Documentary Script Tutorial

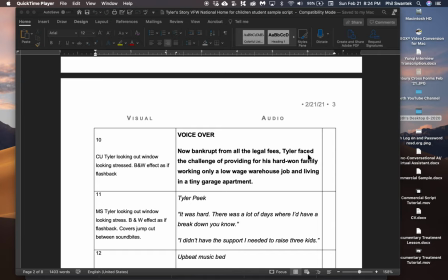7:49 So I need to show Tyler being distressed. so we had him inside one of the houses stand and look out the window looking stressed we staged this shot and then in editing in post we put a black and white
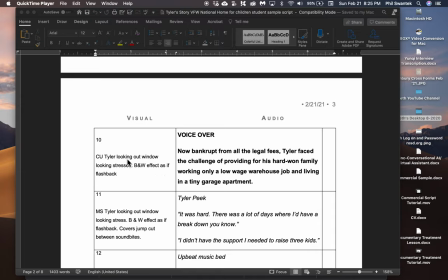8:05 effect on it as if it's a flashback you've seen this effect okay so that's what we did and normally in the package i was telling you to change your shots every two to three seconds or change it on punctuation for this i'm going to leave the shot the whole time because I'm
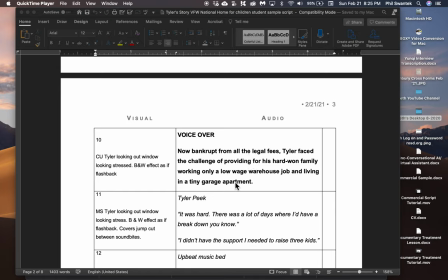8:25 explaining what's going on here and I'm just going to use this one shot of him looking totally stressed. And if you look in the video that I posted on YouTube of this story, you'll see that.
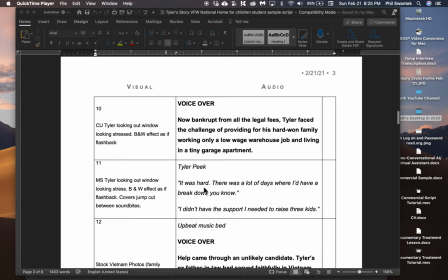8:38 Okay. And then the dad again, it was hard. There was a lot of days where I'd have to break down. You know, I didn't have the support I needed to raise three kids. Here's two separate sound bites. See how I have a space in between? That means that in the interview that I shot, this was not right next to each other.
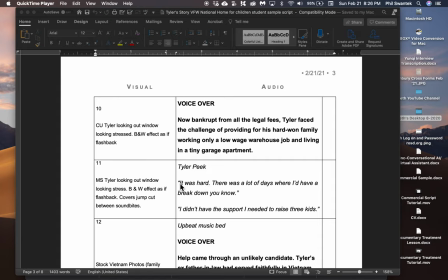8:56 I plucked this little piece, and I plucked this piece, and then I put them together. So I'm using the same. See, I have a close-up of the looking stress, and now I'm doing a medium shot. So we've got a couple different shots here. So we're going to cut from this close-up to the medium shot. It's going to be the same thing, looking stressed.
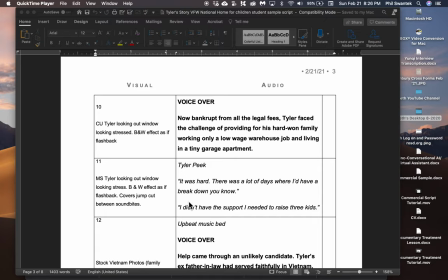9:17 Altona. So we're not seeing any headshot of Tyler. We're going to cover this completely with these two shots.
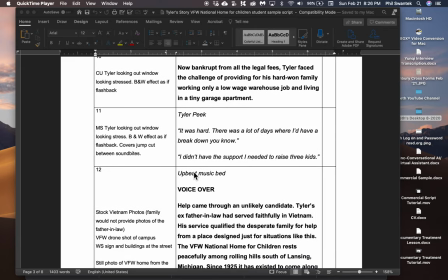9:24 Okay. Now I'm changing my music bed and I'm trying to think, did I have the music bed here?
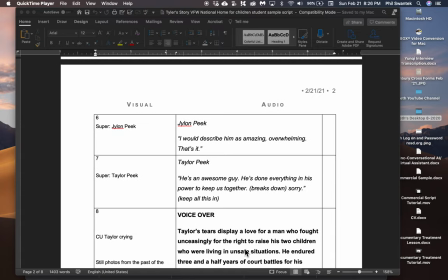9:31 You know what? I don't have my music bed in here, but I did have one and it was a melancholy sad one right there.
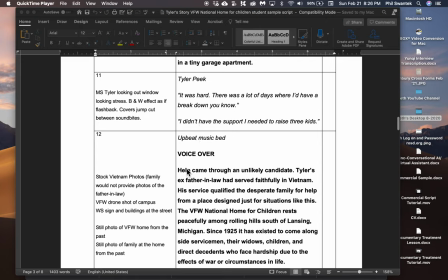9:41 Let's see. Go back to where I am. So now my music bed is changing because now things are going to start getting happier because they got some help.
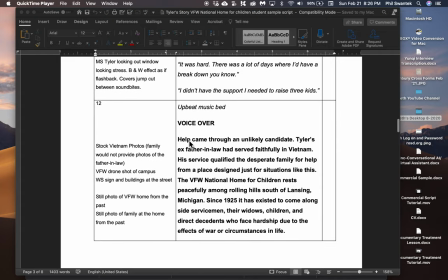9:49 Okay, back to voiceover. Help, so they were in a big trouble. This family was in big trouble. Help came through an unlikely candidate. Tyler's ex-father-in-law had served faithfully in Vietnam.
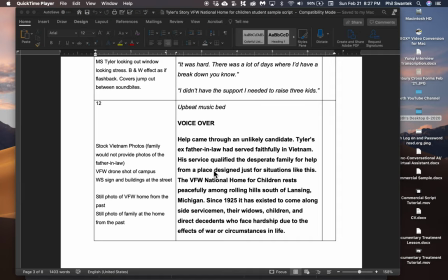10:04 He served, his service qualified the desperate family for help from a place designed just for situations like this. The VFW National Home for Children rests peacefully among Rolling Hill, south of Lansing, Michigan.
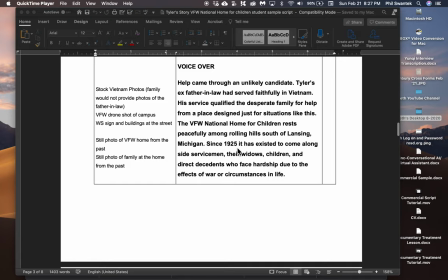10:16 And so now I'm just telling a little bit about it. Since 1925, it has existed to come alongside servicemen, their widows, children, and direct descendants who face hardship due to the effects of war or circumstances in life. So I introduced the VFW National Home. I tell a little bit about it.
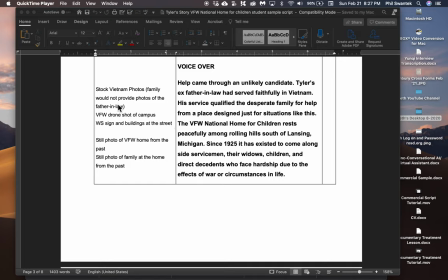10:33 And here, this family would not provide us any photos of the father-in-law because as you can see he was an ex-father-in-law so we couldn't get a shot of the father-in-law which is a bummer if you can't so we just used stock Vietnam photos just a couple
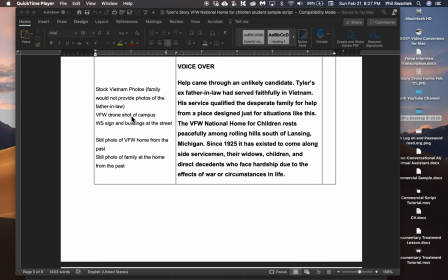10:49 and then we had some beautiful shots of the campus so we have a VFW drone shot we had a wide shot of the sign in the buildings a still photo of the VFW home from the past because we're talking about since 1925 so we want to show what it looked like then and
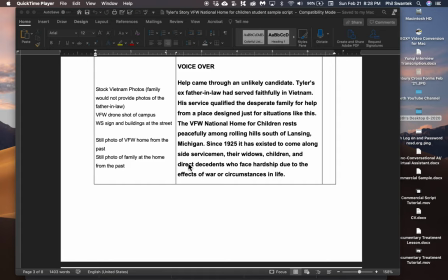11:05 a still photo of family at the home from the past so these two old photos
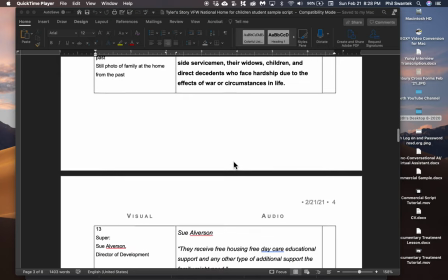11:10 that they had for this okay now we're using a representative
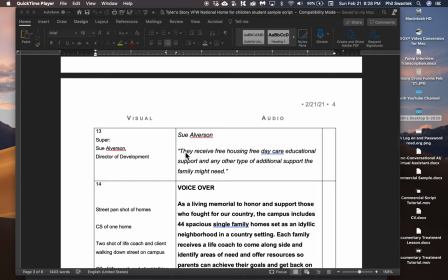11:14 from the home and she tells us what they do for people they receive free housing free daycare educational support and any other type of additional support the family might need and we do super her right here we only use her one time and we do put her super there okay
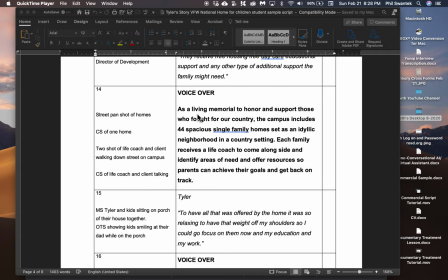11:35 And we go to another VO as a living memorial to honor and support those who fought for our country. The campus includes 44 students. So I'm still telling about the home. I'm telling all about the home, everything about it, and I'm showing shots about it.
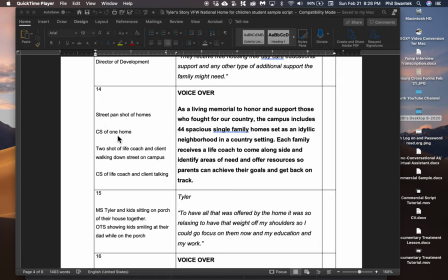11:49 I'm showing shots of the homes when I'm talking about the homes. Here's a pan shot of homes. Here's one home, a close-up.